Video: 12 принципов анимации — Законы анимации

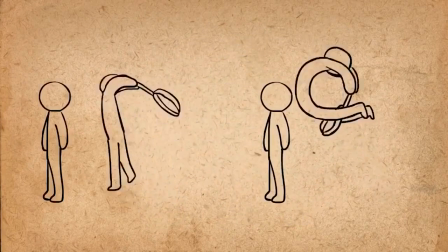Давайте добавим преувеличение Теперь сравним два варианта Первый впечатляет гораздо меньше
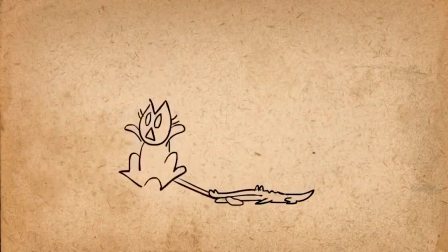Получается эпизод готов не был При быстрых движениях гиперболизации нужно еще больше, иначе будет незаметно Изолированно этот кадр выглядит совершенно нереалистичным Однако в движение он вписывается
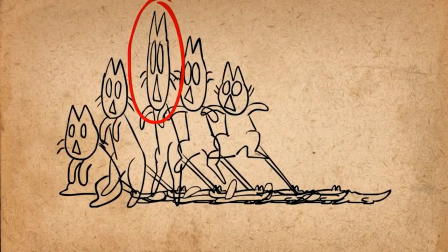естественно Большинство кадров из этой анимации не так далеки от нормы Сильно гиперболизирован только один Для закрепления эффекта
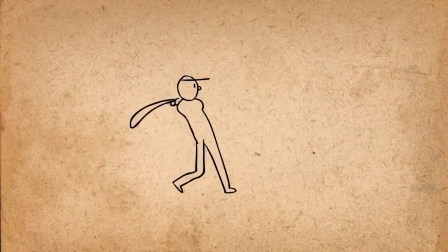можно увеличить время Оптимальная степень гиперболизации сложный вопрос Поэтому лучше поступать так Сначала утрируйте по максимуму и понемногу убавляйте амплитуду Пока не станет как раз Так вы сохраните контроль над процессом и не станете действовать
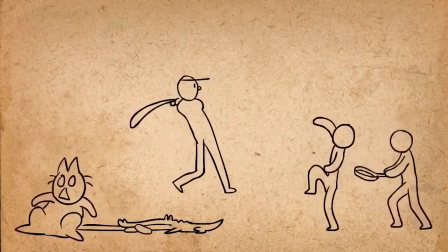на бум Вот и все по теме гиперболизация Следующий принцип называется прорисовка.
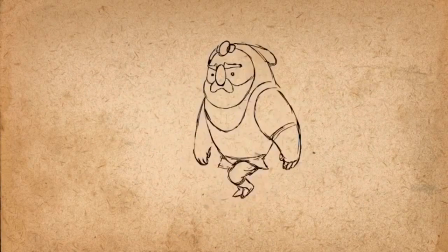Следующий принцип называется прорисовка. Рисовать нужно так, чтобы возникло ощущение трехмерного пространства.
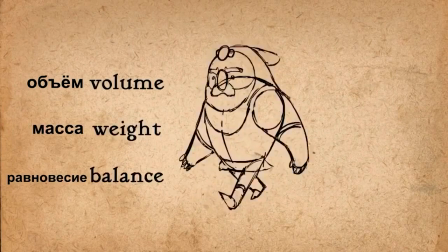Передать объем, массу и равновесие. Умение рисовать фигуру со всех сторон значительно упрощает процесс анимации.
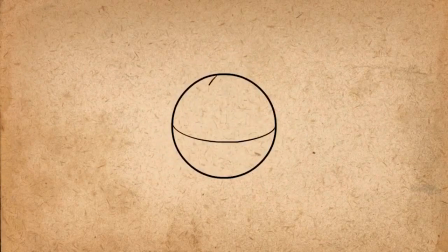Например, рисуя линию на сфере, нужно следовать контуру поверхности сферы. Если нарисовать прямую линию, сфера сразу станет плоской. Рисуя кубы, не используйте параллельные линии.
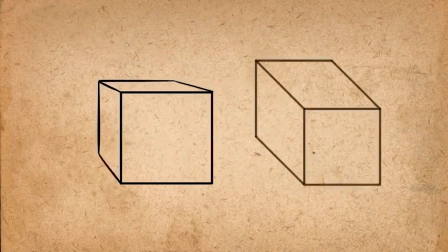Линии должны стремиться к точке схода, иначе получится плоский логотип.
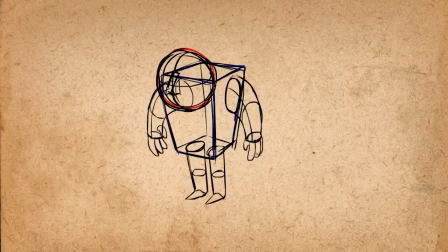Делая наброски персонажа, используйте базовые геометрические фигуры, сферы, кубы, цилиндры, а не круги, квадраты и прямоугольники.
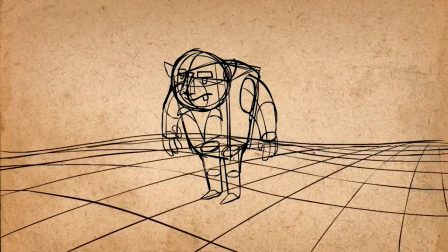Так вы не забудете об объеме. Еще момент. С помощью линии перспективы проще отслеживать расстояние персонажа от камеры.
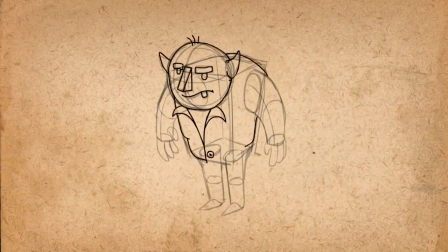Переходя к чистовой версии персонажа, не забудьте об объемной штриховке. Подчеркивайте объемность персонажа при любой возможности. Без этих штрихов он будет выглядеть плоским.
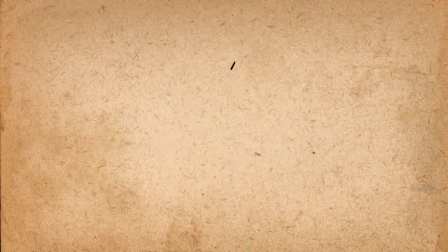Пара уместных штрихов и намечается структура поверхности. Симметричные линии кажутся плоскими. Рядом с прямой линией рисуйте кривую или делайте обе кривые. Это придаст очертаниям больше естественности и динамики.
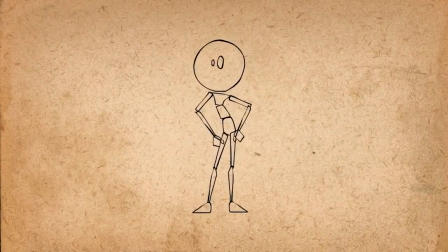Качественная прорисовка важна и в 3D. Как передать массу равновесия в позе персонажа? Для начала избегайте двойникования. Это когда руки и ноги персонажа движутся симметрично. Пусть лучше персонаж перенесёт вес на одну ногу, положит руку на бедро, ссутулится,
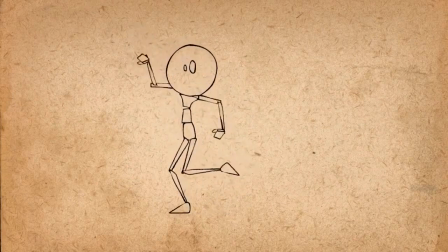пусть хоть как-то покажет, что обладает массой и вынужден балансировать в трёхмерном пространстве.
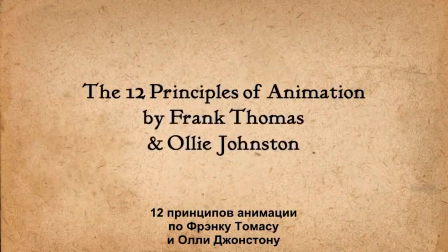Следующий принцип называется харизматичность. Последний принцип анимации называется харизматичность.
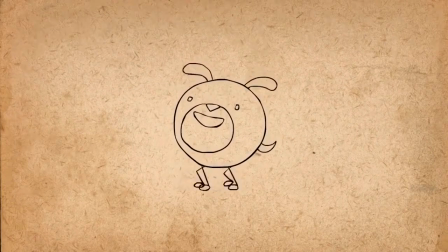Это значит, что герой должен быть интересен визуально. Он должен цеплять, иметь какую-то изюминку.
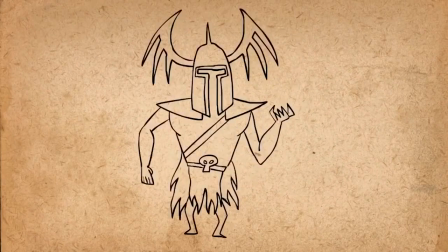Это касается не только главного героя, но и злодея, и остальных персонажей.
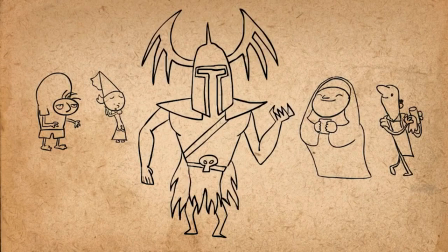Харизма — это не всегда красота, но всегда притяжение. Даже злодей должен хоть немного нравиться.
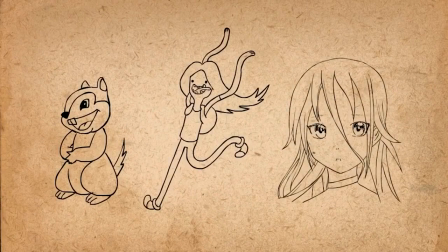Однако у всех свои представления о том, что же такое красота. В любом случае, чем динамичнее образ, тем привлекательнее персонаж.
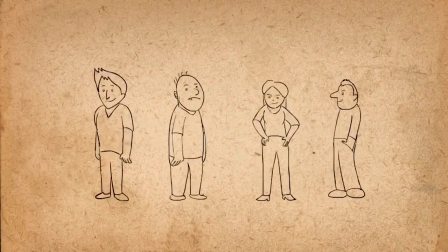Но как этого добиться? Во-первых, разнообразьте форму объектов. Не делайте персонажей похожей формы. Пусть их фигуры будут разными. Предела фантазии тут нет. Всегда можно подчеркнуть индивидуальность.
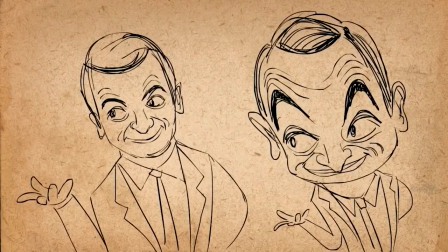Во-вторых, поиграйте с пропорциями. Карикатуристы наиболее характерные детали увеличивают, а уродливые делают меньше.
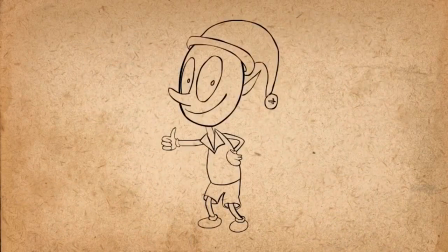Так можно сделать голову и глаза больше. Тело меньше, кисти рук больше.
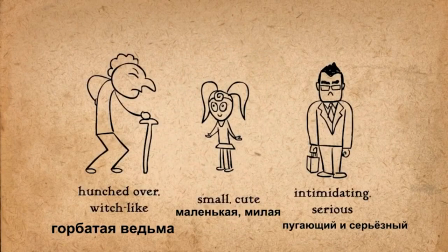Чтобы создать запоминающегося персонажа, нужно подчеркнуть одну характерную деталь.
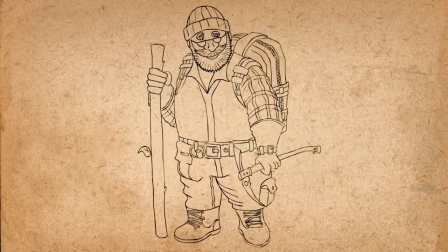В-третьих, не надо много деталей. Слишком много деталей рассеивает внимание и усложняет процесс анимации.
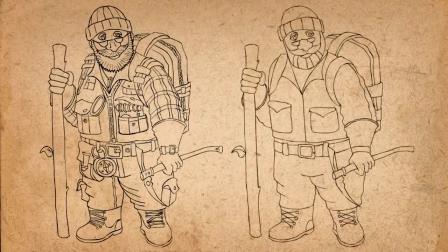Вот разница между рисунком для иллюстрации и рисунком для анимации. Для анимации важно отобрать только самые важные детали. Давайте добавим этим персонажам харизматичности.
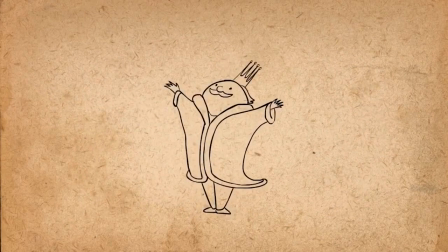Этот король выглядит слишком скучным. Придадим ему форму яйца. Он стал интереснее за счёт сочетания часы В и малорослости.